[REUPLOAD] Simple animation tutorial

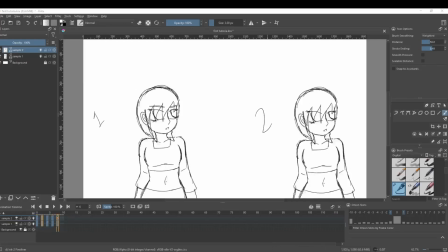497s
They change and they move slightly different, but it's different enough. Now, I'm going to separate these here, and you'll be able to see them more fluid, but I want to do something a little bit special. Now I'm going to focus on duplicating sample 1, so that you're able to see that much more finely animated as opposed to
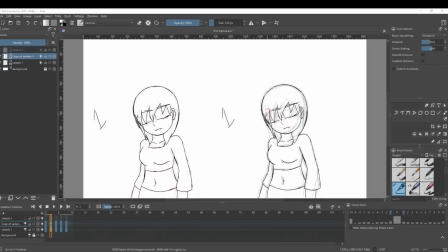514s
the first sample, which is only going to be at around 5 frames per second. If you notice here down on the timeline, the more I animate, the more detail I put, I separate the frames and I draw the in-betweens. It's a done deal. So right here, we're going to start to put the empty frames, and you can notice immediately,
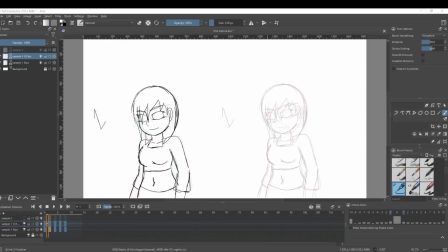533s
again, at a certain speed, that frame rate is perfectly fine. No issues. It works just well. But what I'm going to do here, adding a couple of extra frames, is now going to give it much more fluidity. Again, don't worry about the names, the concepts, the principles.
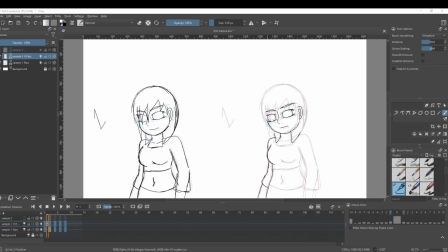553s
Just understand, the more you draw in between each of the frames, the smoother it's going to look. And the simpler your character is, the easier it gets to animate. I'll say it again, I think that's going to be my catchphrase. If you can draw, you can animate.
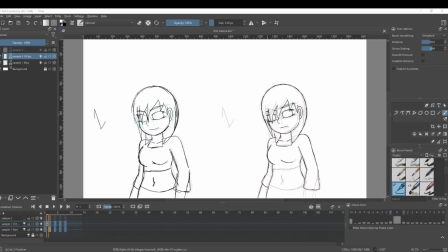569s
So now right here, you'll notice again, it's fairly simple. Now I'm more focused on just drawing a line between each of the lines that are already there, for the shirt, for the pants or the shorts, whatever they are, for the hair.
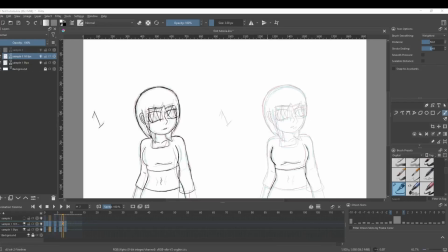581s
If I go down here, right here on the chest, right there where the contours of the chest with, again, the belly button, everything is in the middle. Not exactly in the middle, it doesn't have to be perfectly centered.
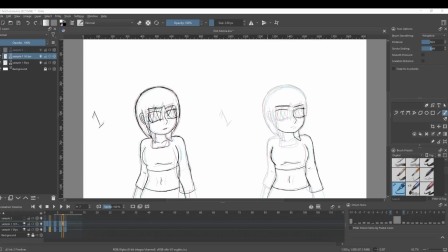594s
People don't move like that. That's one of the things that I think gets us a little bit, is that we tend to think that everything is perfectly proportional. But later on, when you notice certain things like timing, which we won't get into today, but you will have to consider it later, it's that sometimes you just have to separate things, space them apart,
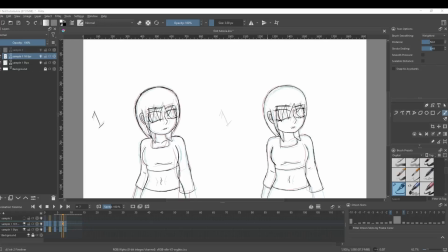612s
add an extra frame to make it a little bit smoother. But here, we have the luxury of just saying, okay, we'll go from this to this to this. So now we're just missing 2 frames, but already, if you notice how it's moving between, it's a lot smoother. Look at that. Much more smooth. Now we go on to this frame over here.
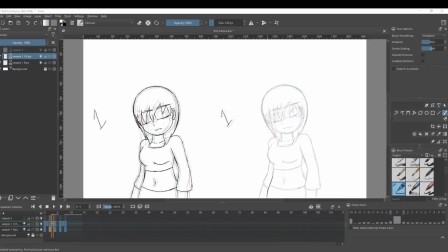630s
Oh, I forgot to put the numbers in. We'll go on and continue, and again, the same thing. Once you have your first, I would say, 5 frames for any given movement, everything else becomes a lot simpler. Of course, this is a simple movement.
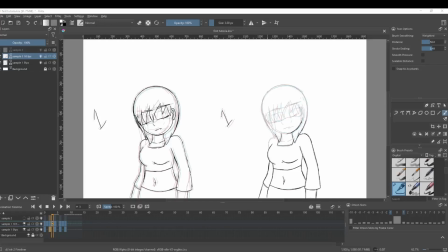645s
I would recommend all of you to do basically this exact thing, with a little variation if you'd like, with a little bit of a different timing maybe. We'll get into that later, but if you already understand how to use timing, you can separate another pair of frames, put a frame in between.
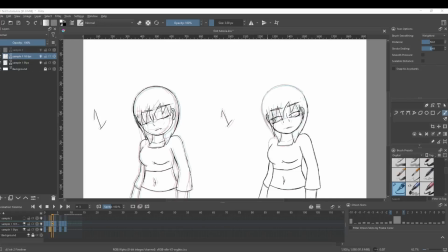661s
It's pretty intuitive. But if you just want to do this with your own character, that would be sufficient. It is, again, to get you to animate and to show you that you can animate. And now we're on the last frame. Again, this is 1,000 times simpler than the beginning.
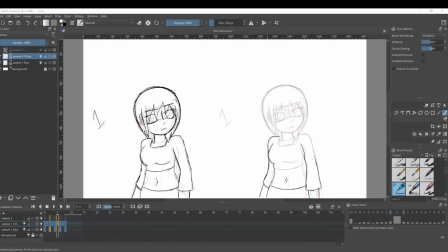680s
I'm just drawing all the lines in between to make it proportional. Here on the chest part though, remember, respect the rules of anatomy. You cannot have a perfectly symmetrical in-between line there. You have to respect how it goes. Now, just moving over to the hair a little bit.
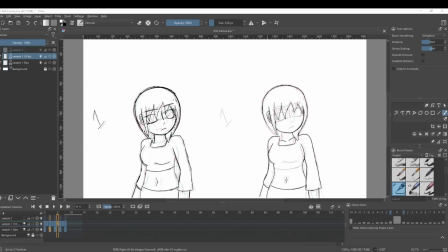699s
I'm going to do the top of the head and nose. So, one thing also to remember here is, again, this is a sketch, but later on what you'll be able to notice is that once you have your first sketch and you draw your first pose, you'll be able to skip to clean lines only. So notice what happens right here.
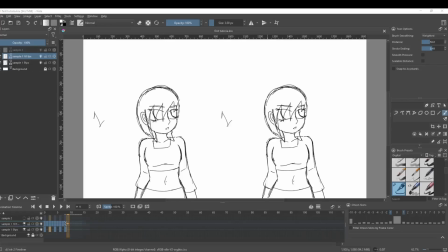718s
From the one on the bottom at 5 frames per second to the one on the top, it is much more smooth. And I'm going to separate it once more. Let's look at it with the proper timing.
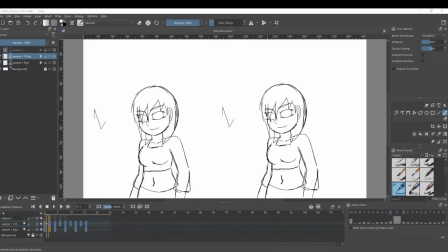730s
Look at that. Much smoother, much smoother, and it's a lot better than you would have expected. Now, I could go in and put all the in-betweens for all the frames and make it 20 frames per second.